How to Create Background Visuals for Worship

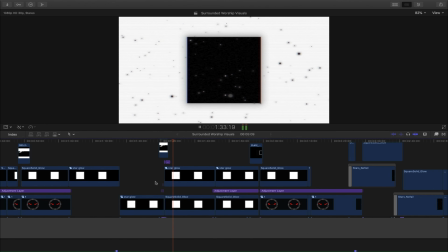(4:12)
Had the nice little quick title thing, coming back into the verse here.
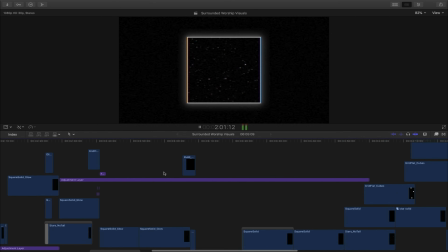(4:21)
It's kind of nice. Then I'll come up here,
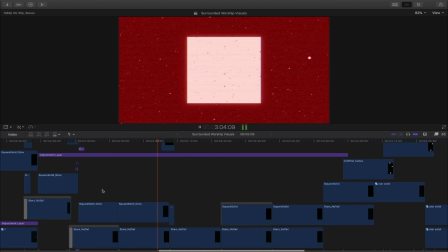(4:26)
coming into the, so second chorus done, coming into the instrumental and bridge.
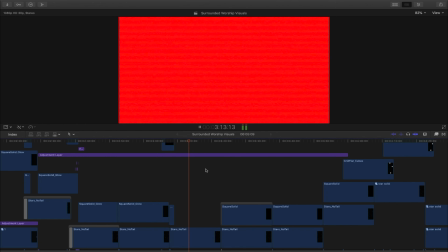(4:35)
Had my lights red, and I figured just a nice big red background kind of gives that sort of fighting vibe.
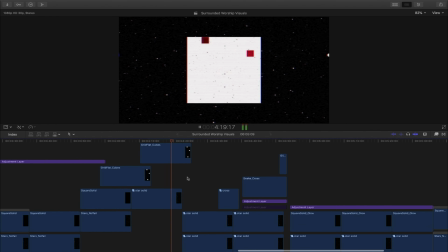(4:42)
Go through the bridge, goes into this build here. Just let this play out.
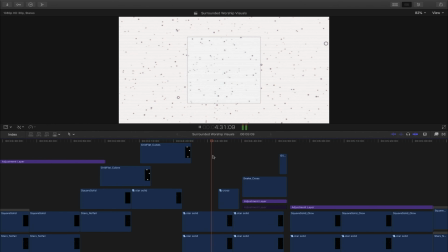(4:53)
Have the cross drawing in on itself on every downbeat. the static with the entire white background.
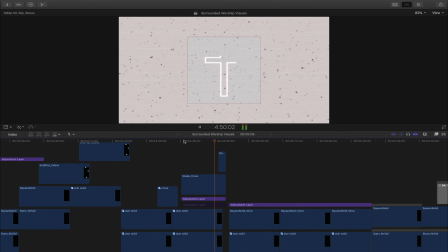(5:02)
So it kind of does that, goes to this sort of cross, then this last transition here.
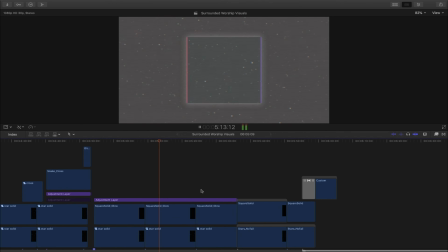(5:10)
It's kind of nice. It kind of really just accentuates the different transitional periods of the song, and kind of the last one here going into the end.
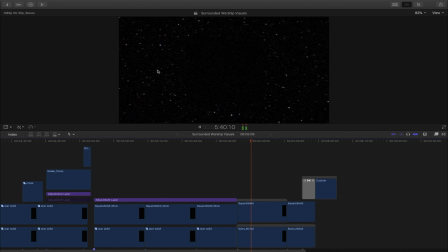(5:19)
Goes all to black again. Might look like I'm all surrounded. Kind of going with the lyrics, especially of that part. Then we come over here and it just sort of fades out as the song fades out. That's really it.
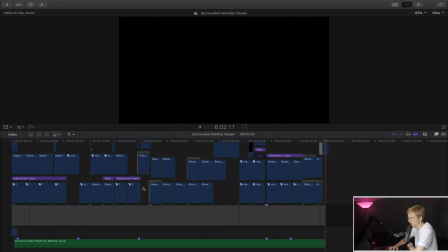(5:31)
That's really it. It looks pretty complicated, but all in all, this took me probably about 3 hours to do without ever really having tried it before. So I know that this wasn't much of a tutorial. It was more of just a demonstration of what is possible with your worship backgrounds. But if you are interested in trying this out for yourself, Ezra Cohen's tutorial, again, is super amazing. So the link for that is in the description. Feel free to check out his class and some of his visual assets. But that is it for this video. Thanks so much for watching, and we will see you in the next one.